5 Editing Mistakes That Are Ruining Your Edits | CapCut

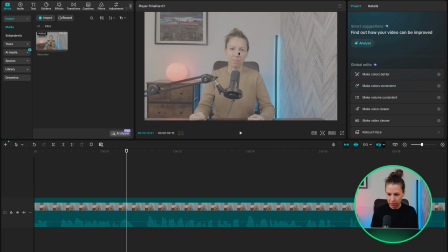The face jumps to a different position on screen each time. That feels messy to watch, even if the viewer cannot tell you exactly why.
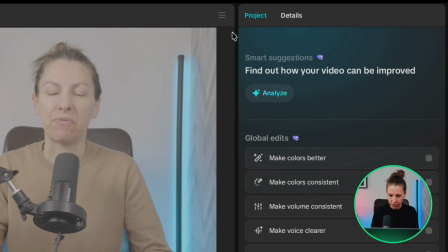Let's fix the eye line first. Click the 3 lines above the preview window.
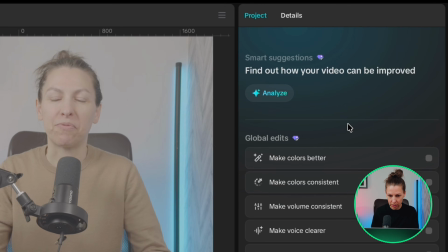Go to Guides and Rulers, then Show Rulers. A 2-way arrow will appear, just here.
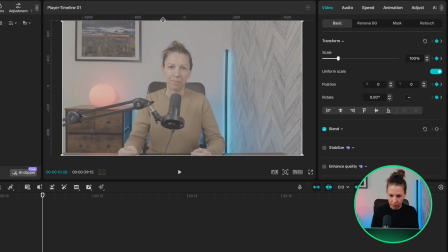Click it and drag a horizontal line down to the eye level.
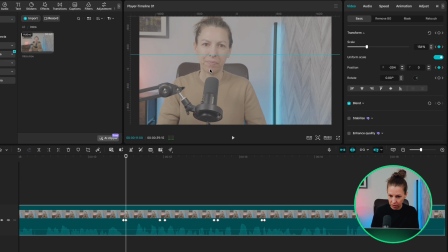Now go to the next cut and adjust the position of that clip so the eye level matches exactly. Immediately smoother, isn't it? Now the zoom. Most beginners just add 2 keyframes, scale the clip up and leave it there.
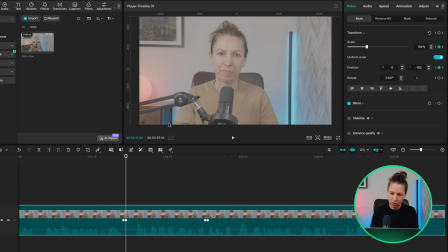That leaves the movement linear and constant speed movement instantly feels artificial.
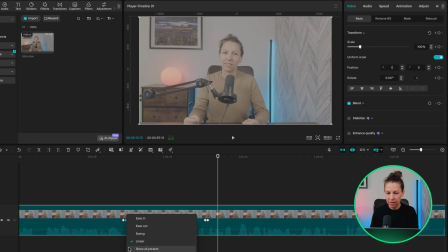On the second keyframe, right click, go to to show all presets and choose ease.
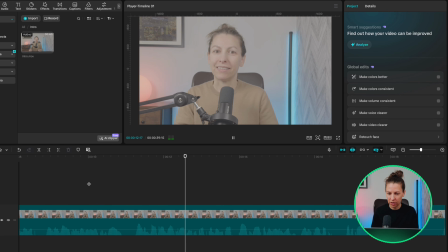Now play it back. That same zoom now has acceleration and deceleration, and it feels natural and intentional now. That one change, ease on your keyframes, is probably the fastest way to make your edits stop looking like they were made by a beginner. Every animation you build should have it applied. Every single one. Next up is the color grade. A lot of beginners either skip color entirely or push it way too hard.
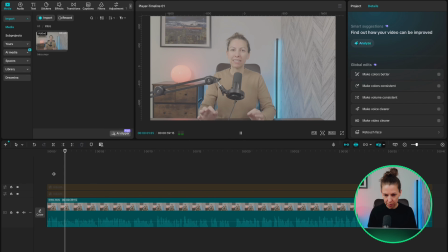Both makes the edit look unfinished. This clip is shot in 𝗙𝗥𝗘𝗘, so the first thing applied is an 𝗙𝗥𝗘𝗘 to Rec.
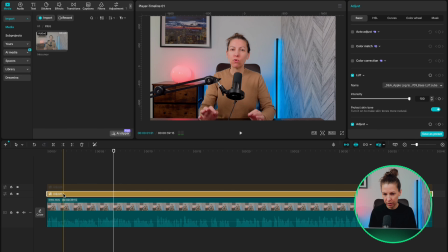709 conversion to bring it back to a natural baseline.
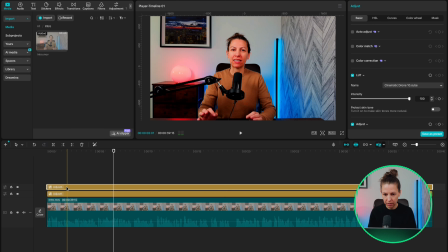On top of that, there is a lot applied, but the intensity is pushed too far.
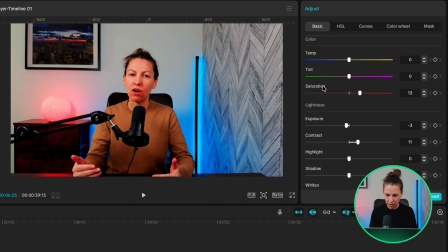Skin tones are too orange, saturation is too high, and it starts feeling overwhelming. Highlight the lot and bring the intensity down somewhere around 40 to 60. Depending on the footage. Anything above that starts overpowering the footage rather than enhancing it.
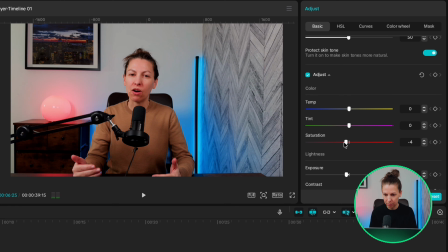Now reduce the saturation slightly depending on how heavy the lot is sitting.
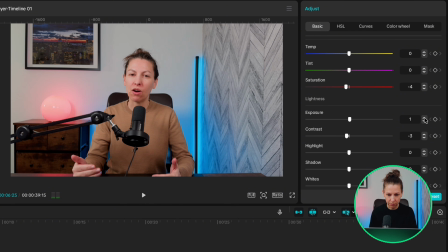Pull back the contrast slightly and nudge the exposure if the image feels too bright or too flat after those adjustments.
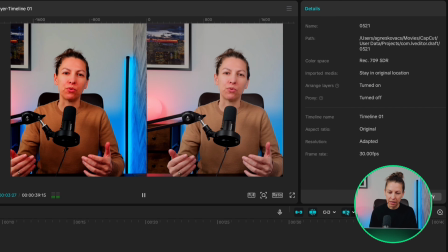You are not chasing a dramatic look here. You are making the image feel clean, balanced, and just intentional. Quick one before we carry on. If you want free assets to use in your edits right now, there is a free creator starter pack at 𝗙𝗥𝗘𝗘𝗥. You get horizontal mattes, social media mattes, outline frames, an 𝗙𝗥𝗘𝗘𝗘 lot, and 15 CapCut effect tutorials. Each one is under a minute and designed to create the kind of scroll-stopping visual hooks that make people stop and watch. All free. Links in the description. This is probably the most visible amateur tell in the whole edit, and it is also the easiest to fix. Multiple fonts, random colors, captions bouncing and flashing constantly. Your text is giving you away. Look at this.
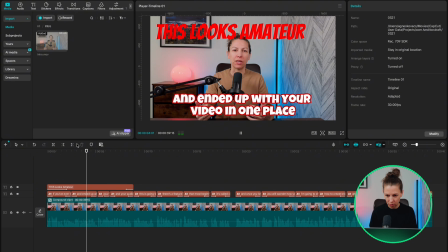Multiple fonts, oversized captions, thick outlines, and constant bouncing animations. It's visually exhausting, isn't it? Let's clean this up. Font first.
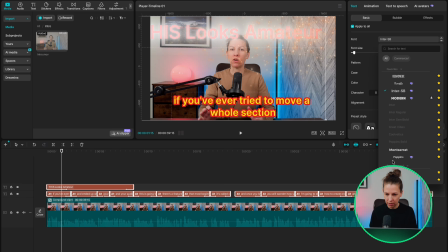Replace everything with 𝗙𝗙𝗢𝗔𝗧𝗘𝗥. Poppins or 𝗦𝗧𝗔𝗙 work just as well. Clean, minimal, and easy to read. That's the main goal. Next, tidy up the color. Instead of red, yellow, and white all at once, bring it down to white and one accent color only.
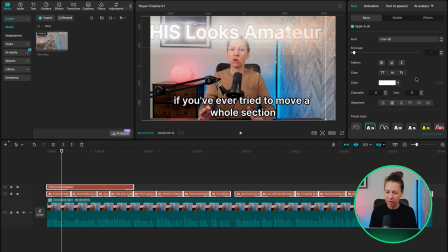Use it sparingly and only when the clip allows it. Now the captions.
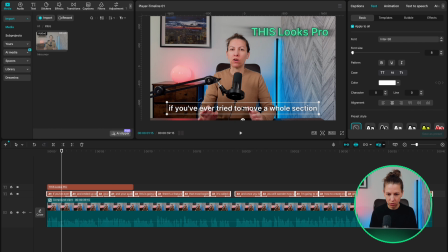Reduce the size and keep them lower on the screen so they support the content instead of dominating it. Go to animations, then captions. Fade in, fade to, or multi-line are the ones I reach out for.